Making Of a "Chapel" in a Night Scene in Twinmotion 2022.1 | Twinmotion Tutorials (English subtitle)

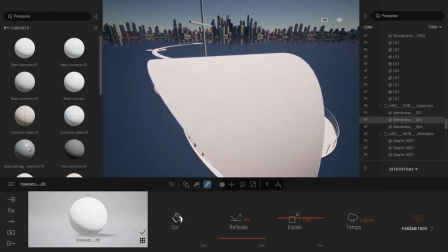20:46 Eu vou estar escolhendo o material de concreto, pode ser esse concreto aqui, então clico e arrasto para substituir todos os materiais concreto.
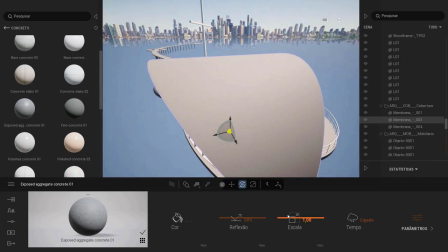20:53 Eu vou aumentar bastante a escala dele, mais ou menos até aqui. Entro aqui em mais e agora eu faço a configuração desse parâmetro que eu quero que pareça bastante sujeira nesse material,
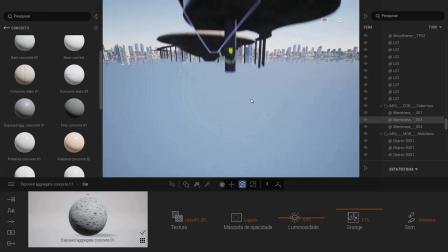21:03 até porque aqui vai sofrer bastante ação das intempéries, então eu quero ter esse material um pouco mais sujo,
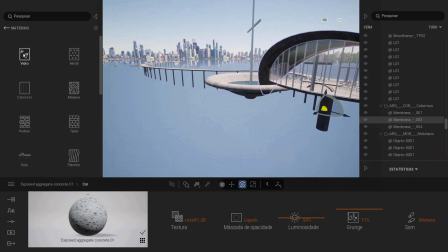21:09 igual tá aqui. Também vou fazer a substituição do material vidro. Eu só vou clicar e arrastar, de repente eu vou estar escolhendo esse vidro aqui.
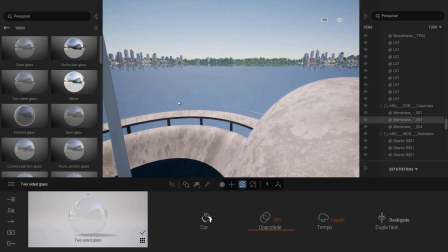21:19 E aqui na cruz eu vou aplicar apenas o material que já tá material branco, deixar um pouco mais de reflexo, mas também vou deixar um pouco mais sujo esse material, não tanto assim, acredito que assim já tá legal.
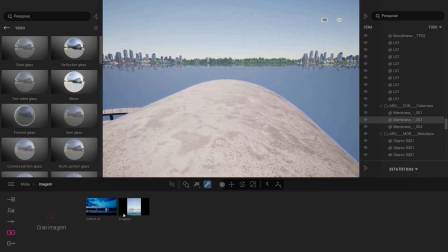21:31 Então se eu for voltar lá para nossa cena, é apenas essa aqui as configurações que eu quero fazer nos nossos materiais,
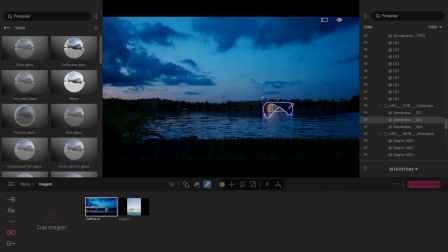21:37 não quero fazer tantas configurações assim, porque como tá longe não vai mostrar tanto assim.
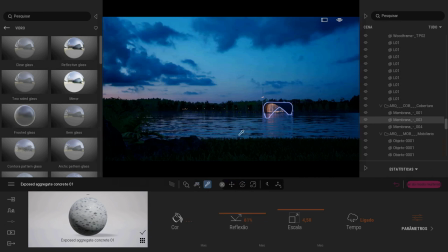21:41 Até vou aumentar um pouquinho esse reflexo e aqui na água eu vou selecionar o nosso material da água, a porcentagem do tamanho das ondas eu vou deixar em 25%, clico aqui em mais e agora aqui o tamanho das ondas, de repente eu vou deixar em 2% para que as ondas fiquem menor, para dar essa sensação de amplitude no lago.
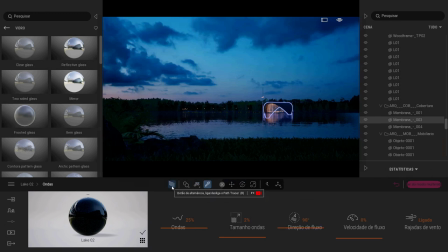21:57 Então vou acabar deixando assim mesmo. Então uma renderização prévia apenas para ver como que tá ficando e aqui já me agrada um pouco mais.
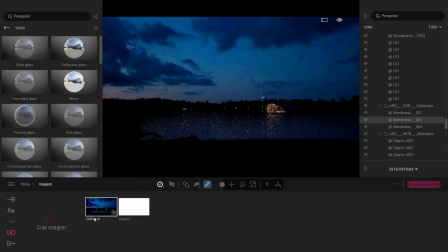22:04 Também eu vou fazer o seguinte, eu vou entrar aqui agora e fazer as configurações da iluminação da cena. Então eu clico aqui em mais,
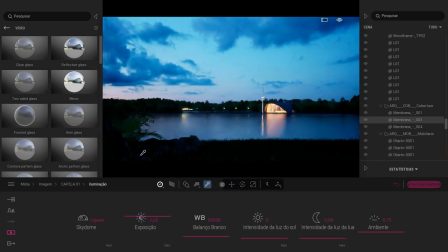22:10 iluminação, aumento um pouco essa exposição para que eu não perca essas áreas de contato e principalmente essas áreas mais escuras, mas não aumento tanto assim.
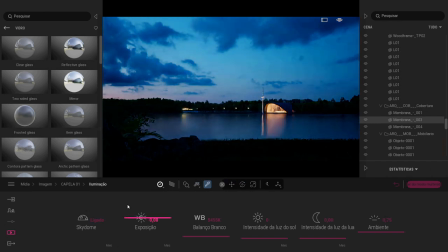22:19 Eu gosto dessa sensação dessas áreas mais escuras quase desaparecendo. Talvez eu possa aumentar um pouco do ambiente.
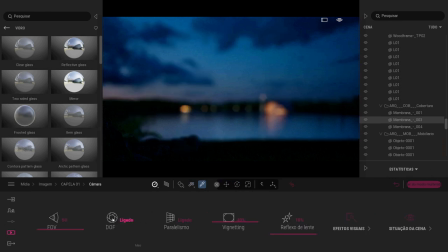22:30 Volto aqui, entro nas nossas configurações de câmera. Eu vou habilitar o parâmetro de desfoque, clico em mais e vou deixar bem desfocado esse primeiro plano. Então, o plano visível vai ser a nossa capela. E aqui, abertura, eu vou estar deixando mais ou menos uns 4 milímetros, para que não fique tão desfocado assim também.
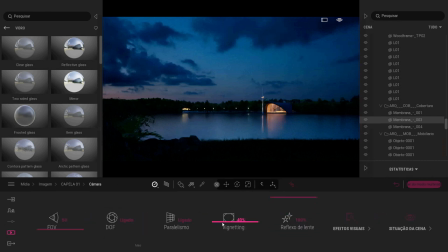22:47 Aqui ainda em câmera, eu vou aumentar o reflexo. Também vou aumentar um pouco dessa vinheta, porque eu gosto de ver essa sensação da borda mais escura. E vou entrar aqui em efeitos visuais, gradiente de cor, vou estar escolhendo o filtro ISM.
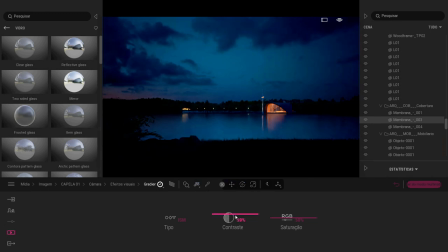23:00 Feita a escolha desse filtro, posso aumentar um pouco esse contraste, de repente para 59, e diminuir um pouco da saturação da imagem. Mais ou menos em 40, acredito que já fica legal. Assim, acabei perdendo um pouco de informações, então vou acabar aumentando ainda a intensidade da nossa iluminação.
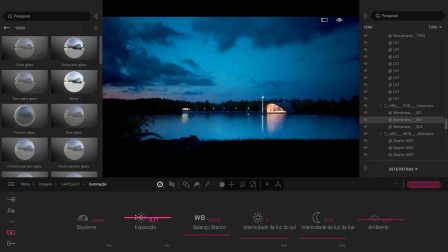23:19 Então, vem aqui ainda está menos 1, de repente eu deixo menos 17 ou algum número positivo, mais 17, 0,51.
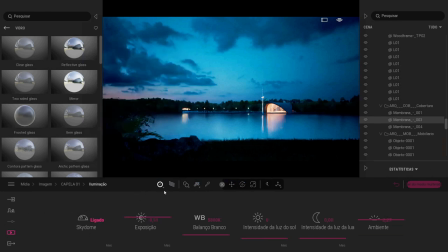23:27 Acredito que aqui já ficou bem legal. Então, agora apenas para finalizar, eu vou fazer o seguinte: eu vou aumentar as configurações da renderização apenas para fazer um teste. Mas antes eu entro aqui em imagem, eu vou deixar uma configuração alta, só que vou deixar 1024 samples e o filtro de anti-aliasing eu vou deixar em 1.
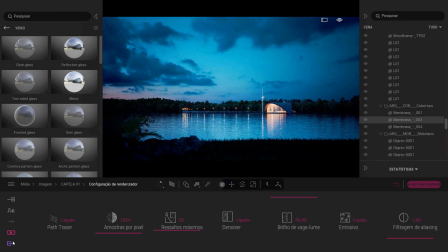23:44 E vou fazer a exportação dessa primeira imagem.
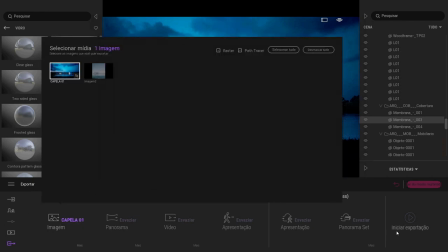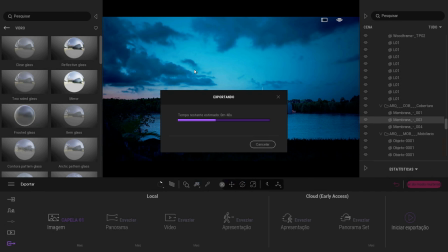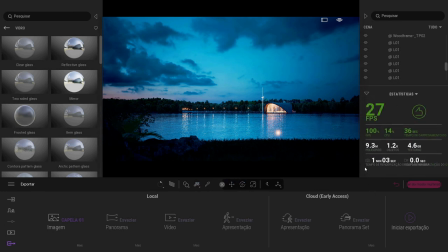23:57 Feita a exportação da minha imagem, deixa eu ver aqui quanto tempo ela demorou, 1 minuto e 3 segundos para fazer nessas configurações. Aqui tem essa iluminação que eu preciso tirar, eu não quero que fique esse ponto de luz, que é o ponto que vai ter lá na parte de dentro. Então, vou fazer o seguinte, eu vou entrar aqui na nossa iluminação, seleciono o Home Direction Light,
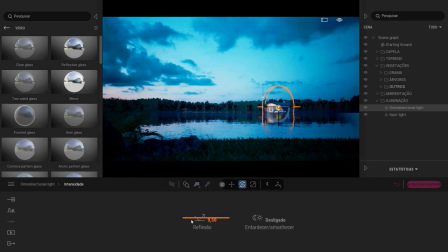24:17 entro aqui nas configurações de intensidade e diminuo a reflexão. Vou deixar em zero.
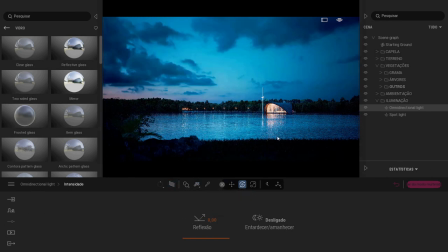24:22 Se eu for renderizar novamente, ela desaparece. E agora, aproveitando esse mesmo formato de mídia que já foi configurado, eu posso vir aqui criar um vídeo. Então, eu clico aqui em vídeo, utilizo as mesmas configurações dessa imagem, então criar vídeo. Deixa eu desabilitar o Path Tracer por enquanto.
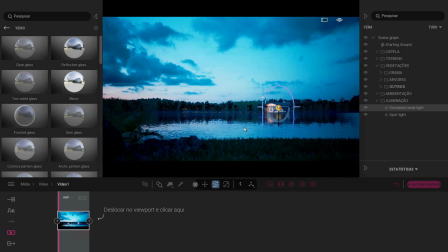24:38 E vou fazer o caminhamento da minha cena apenas indo um pouquinho para trás. Até aqui. E crio uma nova imagem.